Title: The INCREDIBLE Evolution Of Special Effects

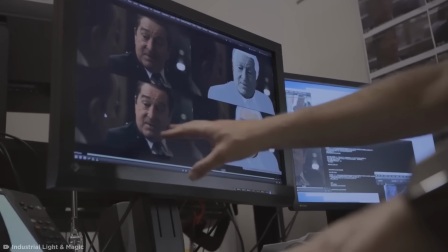28:25 The team, led by, you guessed it, ILM,
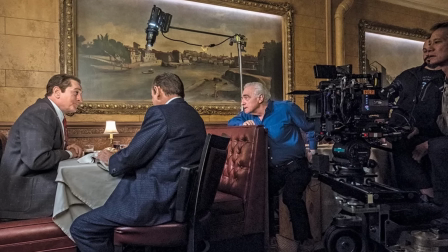28:28 designed a fancy new camera rig that would allow director Martin Scorsese to shoot as he normally would,
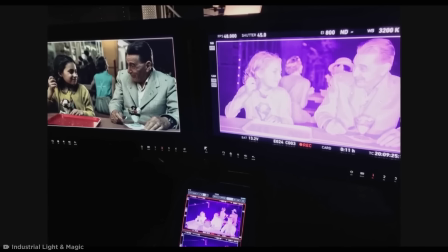28:35 while simultaneously capturing all the data needed to de-age the actors.
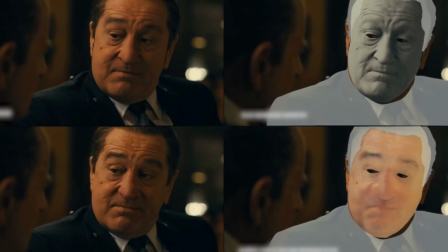28:40 ILM whipped out their brand-spanking-new software Flux that
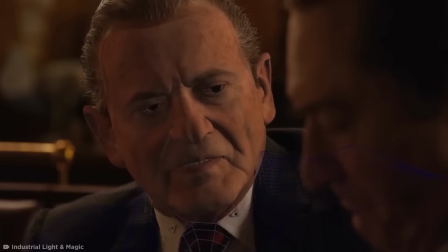28:45 merged data with the camera images to make masks out of each actor's face. Basically, a young head on old shoulders.
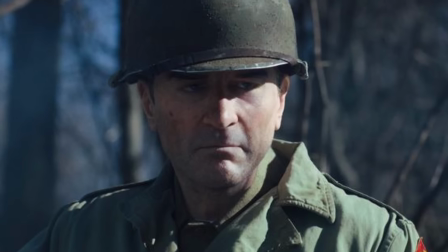28:53 Let's be real, though. This film isn't always that convincing. To me, this shot of a de-aged De Niro looks like something out of a video game.
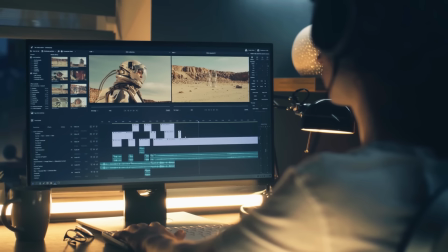29:03 Another thing about the 2010s is how we, the audience,
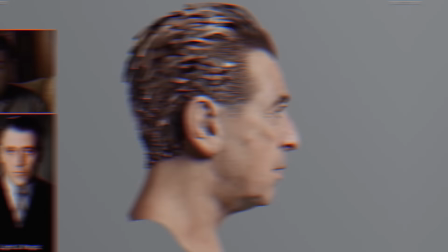29:06 have access to computer technology closer to what Hollywood's working with now than ever before.
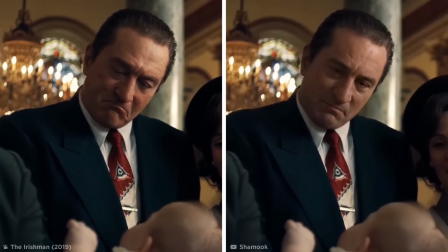29:13 YouTube artist Shamook even made their own version of The Irishman using a deepfake to replace De Niro's face with his younger self,
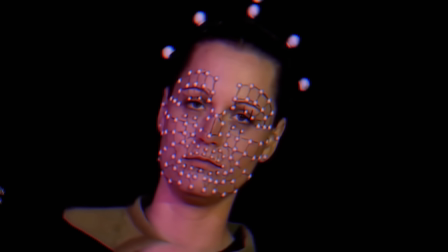29:21 which is incredibly impressive. A deepfake algorithm understands the attributes of a person's face and
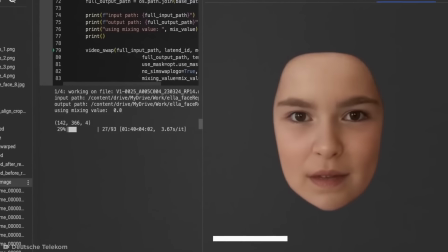29:28 manipulates the features while keeping the original video's general style and look.
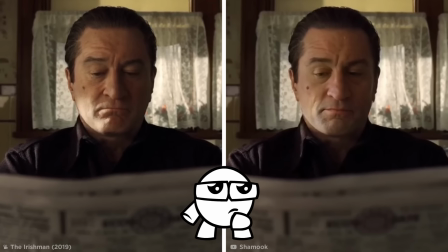29:33 Personally, I'm on the fence. Which do you think looks best? Let me know down below.
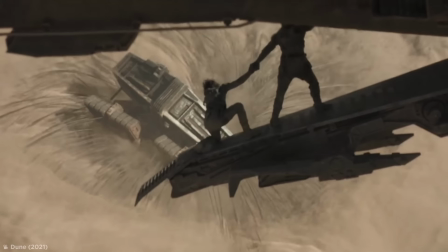29:40 2020 Foresight Despite all these incredible computer animation advancements,
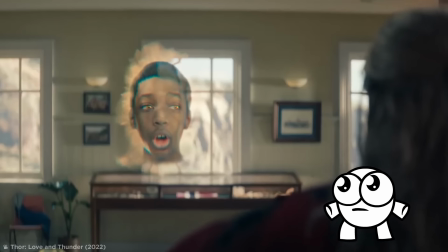29:47 sometimes I get tired of seeing nothing but CGI whenever I go to the movies, and I'm not alone.
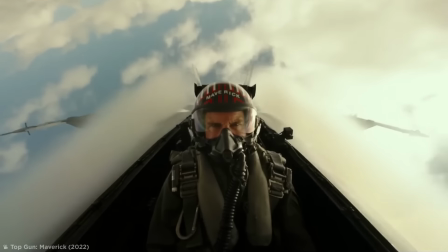29:53 However, there's been a shift in this decade's biggest blockbuster hits, like Top Gun Maverick, Everything Everywhere All at Once,
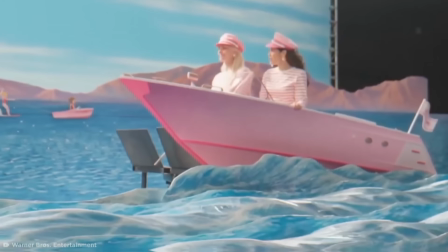30:01 and Barbie, where filmmakers have made efforts to blend practical and special effects more seamlessly.
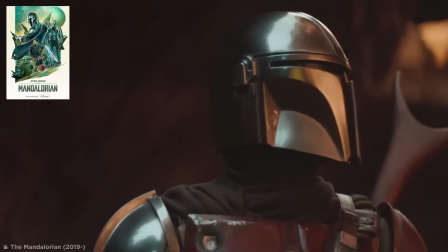30:08 Star Wars spin-off The Mandalorian has taken a step away from the green screen
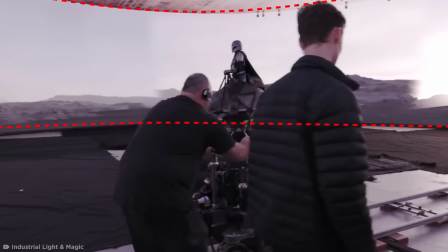30:12 and incorporated wraparound digital screens called StageCraft.
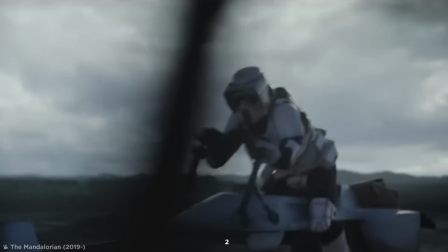30:18 I know The Mandalorian first streamed in 2019, but it was in November.
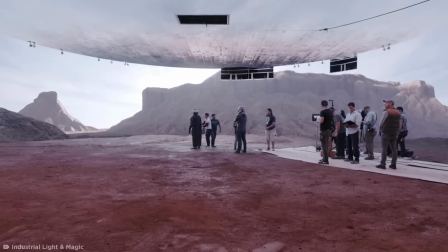30:23 Sue me. Anyway, StageCraft creates photorealistic 3D backgrounds that move in sync with the camera.
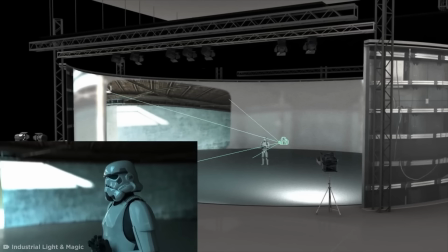30:31 If the camera swings around and changes angles, the background shifts in precisely the same way, maintaining the illusion.
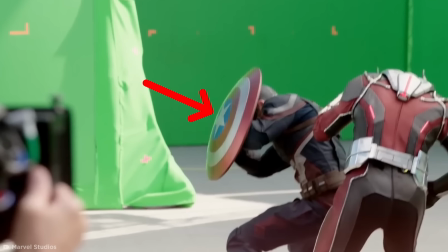30:39 You see, the problem with green screens is that it projects a lot of green light on the actors that needs to be fixed in post, leading to flat,
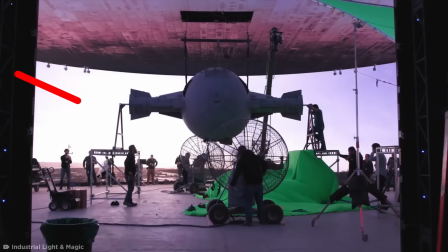30:48 unrealistic lighting. With stagecraft, light comes from the background colors, making the footage a little more natural.
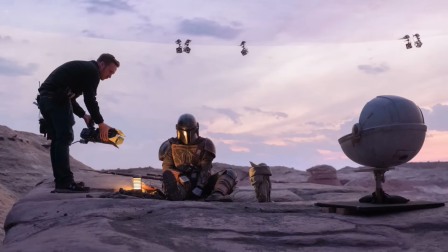30:56 Filmmakers can adjust settings constantly, like exposure, color, animation playback, and fill lighting.
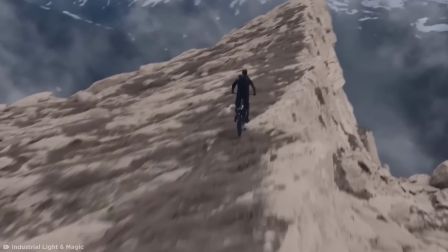31:02 While more films might incorporate a blend of practical and CGI effects in the future, the industry also might chase AI tech.
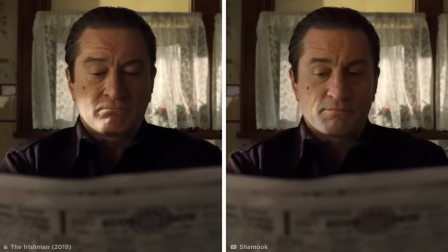31:11 Remember the Irishman deepfake? Shamuk, that face-swapping YouTube artist who created the Irishman video, has recently been hired by ILM.
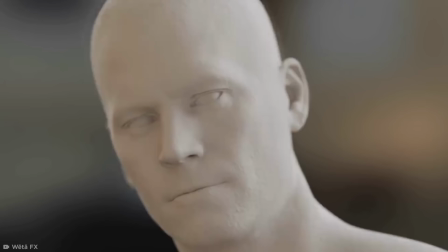31:20 In an industry where actors are increasingly replaced by AI technology,
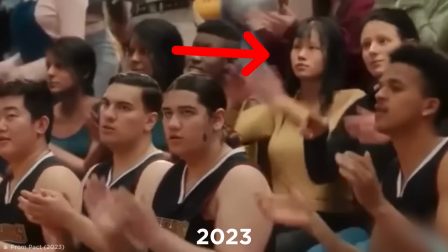31:25 like this clip from Disney's 2023 film Prom Pact, man, that's tragic.
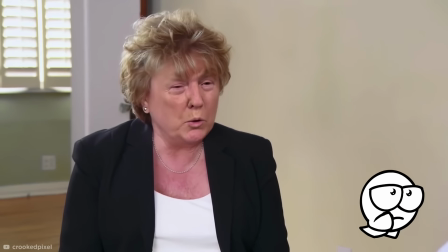31:31 It's going to be interesting and terrifying to see how far it goes. What shape do you think practical effects will take in the future?
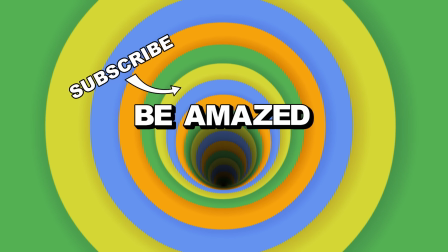31:40 Did any here really blow your mind? Let me know in the comments below and let me know if you want to see more videos on filmmaking in the future.
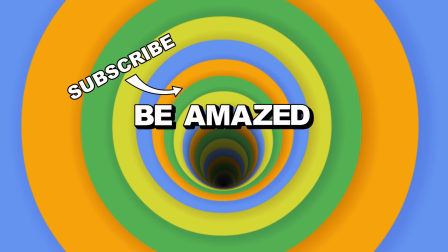31:47 In the meantime, be sure to like, share, and subscribe for more amazing content.